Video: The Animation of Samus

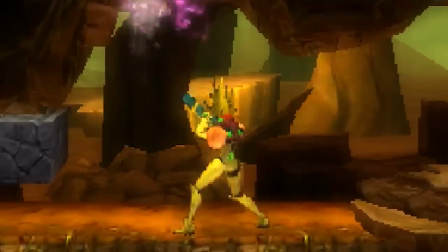(21:00)
While she does still have kickback when firing, it just looks a little odd that it's just her upper body.
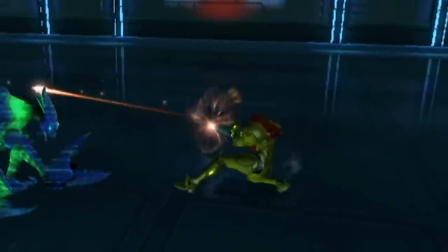(21:06)
Sure, she's strong enough to hold against the kickback, but even in Other M, where it was mostly her upper body reacting, we still had slight movement from her legs to steady herself.
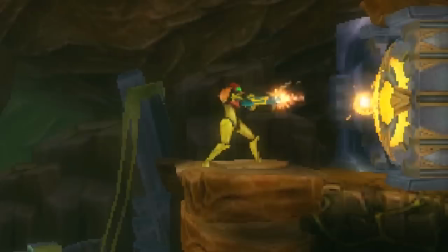(21:16)
To be fair, it might just be the limitations of the capabilities of the hardware,
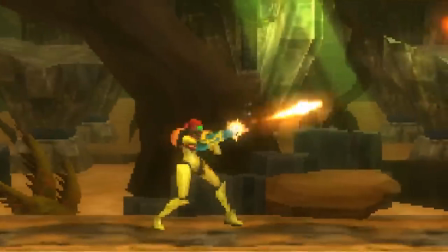(21:20)
and maybe the rigging's a bit more complicated than that from moving in any direction and stuff like that.
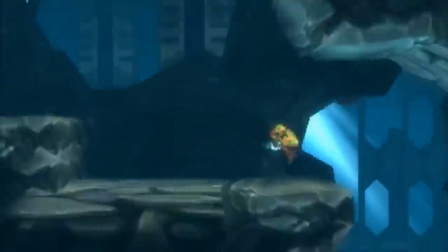(21:27)
Something curious I noticed is that the space jump no longer has a cool smeary effect when in use, and instead literally has Samus somersaulting constantly,
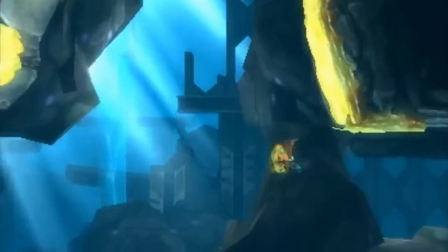(21:36)
something that's reused from Other M. I feel like this is a bit of a missed opportunity to do something visually interesting.
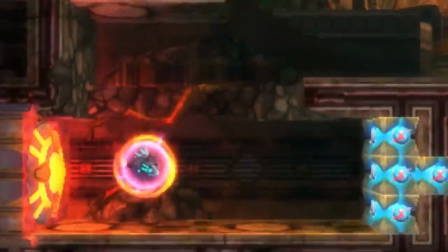(21:43)
And the screw attack kinda adds a more circular, harder-edged laser effect to her somersault,
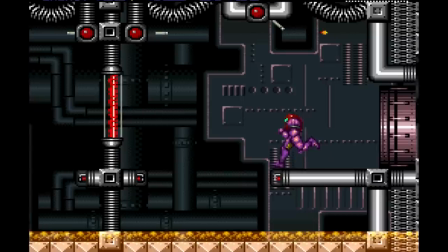(21:48)
much like how it appears in the Game Boy version, instead of a crazy electric Catherine wheel, but it's still better than the wispy fire effect from Other M.
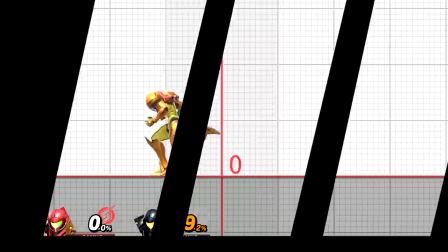(22:00)
So, what have we learnt from this animation study?
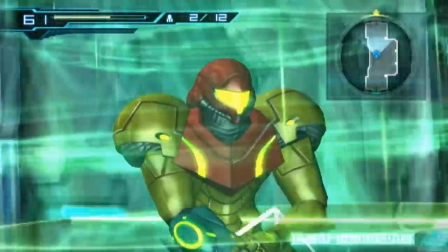(22:04)
What could we expect from Metroid Prime 4 and other future Metroid games, and what sort of animation details would I suggest for future Metroid games?
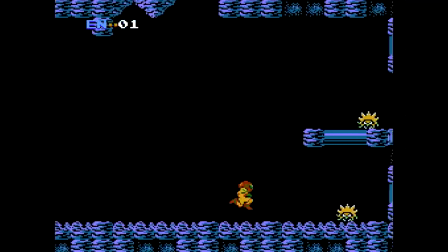(22:14)
Samus is acrobatic, she's confident and powerful.
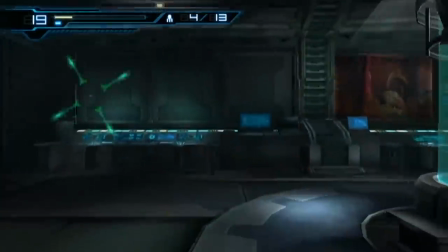(22:18)
She's nimble and streamlined while being rigid and strong, and she can steady herself from heavy moves,
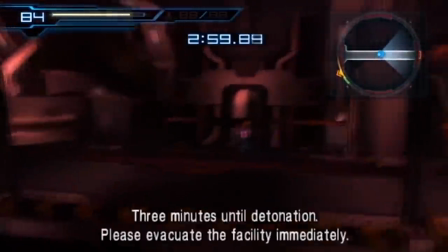(22:23)
and while she's a human who has to move in restrictive human ways, she's also a mechanical hero and capable of inhuman feats.
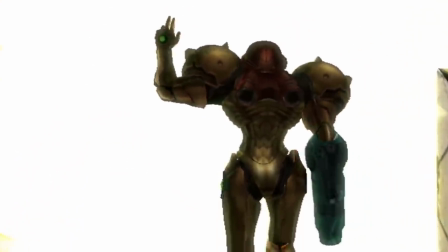(22:31)
She's also compassionate, modest, and strong-willed. So where will Metroid Prime 4 go?
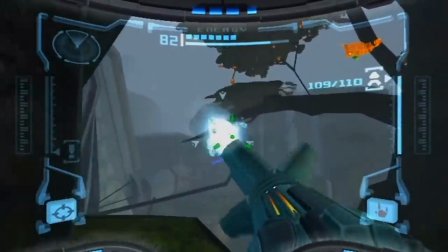(22:40)
Perhaps the mechanical nature of her armoury will return from previously?
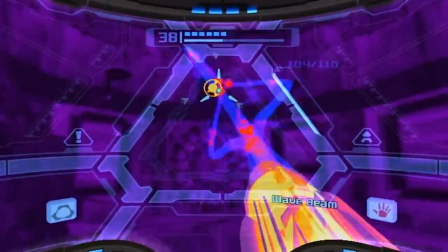(22:44)
We'll certainly see the missile hatch open, and I hope we'll see beam arrangements return, and hopefully something new and not the same old three beams from before.
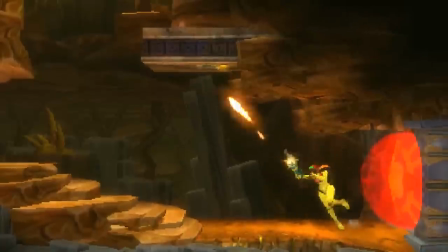(22:53)
Seeing as Nintendo are still rocking the side-scrolling stuff,
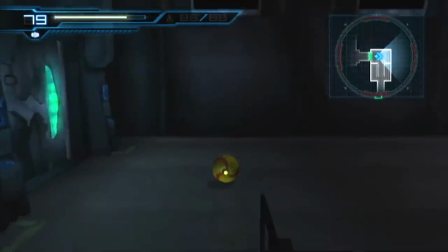(22:57)
what's to say they won't do another crossover of styles and do an other-rim approach, but more like GTA 5 with a swappable view style.
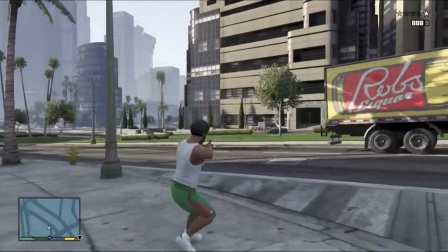(23:04)
This could lead to some interesting body animation in third person. It could be something like Mega Man Legends, perhaps.
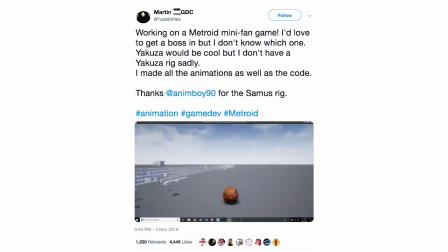(23:13)
Let's just take a quick look at this fangame by TuxedoPato using his tweeted video.
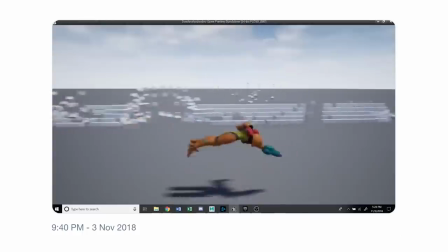(23:20)
I mean, just Just look at some of the awesome stuff going on here, we've got this neat little dash, with a proper stretch and that cool little blast from her back jets.
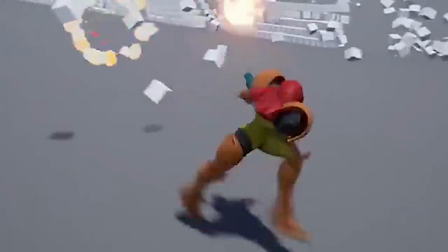(23:29)
I love how the aim is independent from movement, so you can run and dash while shooting.
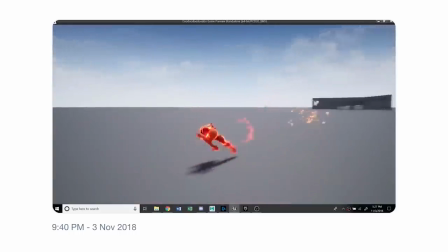(23:35)
I like this lean during the run, and man I love that speed booster, I'm a big fan of that glowing effect, kinda replacing the after image.
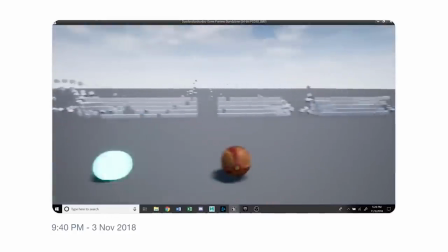(23:46)
What I really like here though, is how she jumps into the morph ball while running, keeping that momentum. I like how she lands on her shoulder pads, it really looks like she dives into the move and her shoulders close in around her to form the morph ball, which to be fair is what I've always thought happened anyway,
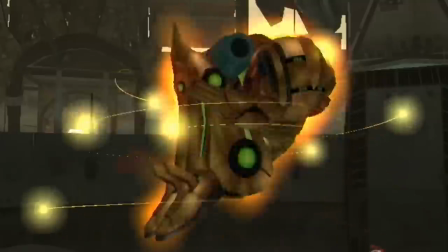(24:03)
especially after Prime.
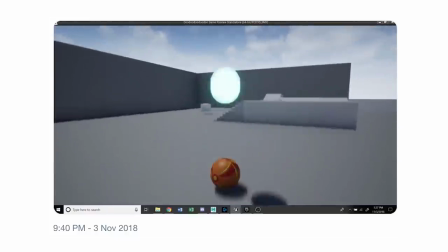(24:07)
Just generally, the construction of Samus in this fangame I would wholeheartedly get behind and support.
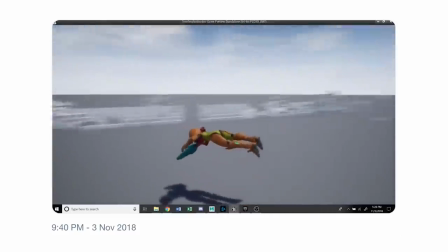(24:14)
She definitely feels confident and powerful.
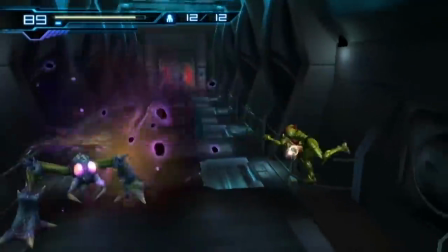(24:19)
So, what other things could we see? It's possible we'll see the digital transformation from Other M,
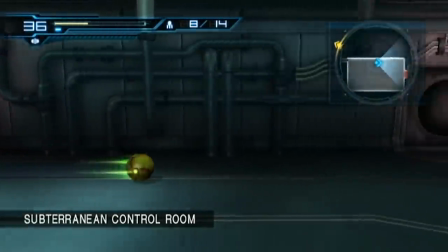(24:27)
but we'll certainly see the static marble-styled morph ball in the next game, seeing as it's been that way since Other M.
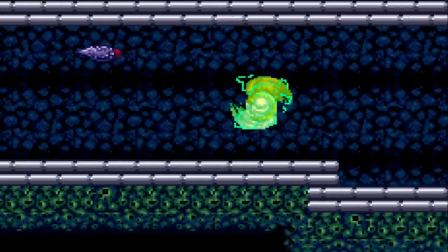(24:35)
Would you prefer a laser-edged screw attack, a crazy electric one, or a wispy fiery one for the next game?
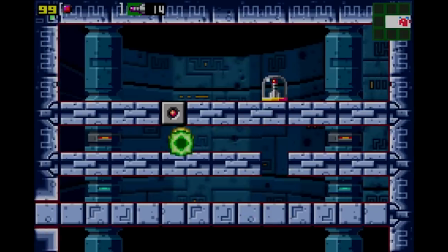(24:43)
One thing I'd like for games to maybe explore a bit more is the morph ball bomb.
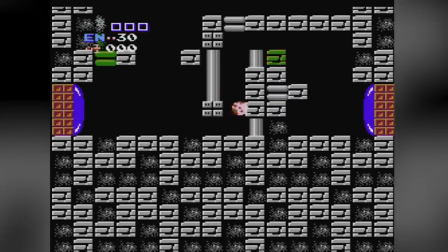(24:50)
So far, all games have had it merely appear out of nothing. The Prime games showed us a much more mechanical understanding of her suit.
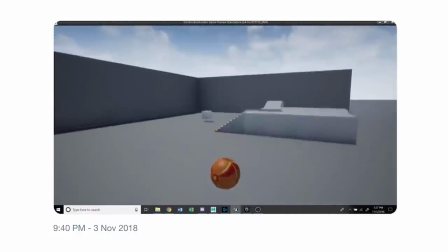(24:58)
It might be interesting to explore perhaps how bombs are deployed. Maybe it's a simple quick digital production, kind of like how Other M portrayed her suit changes.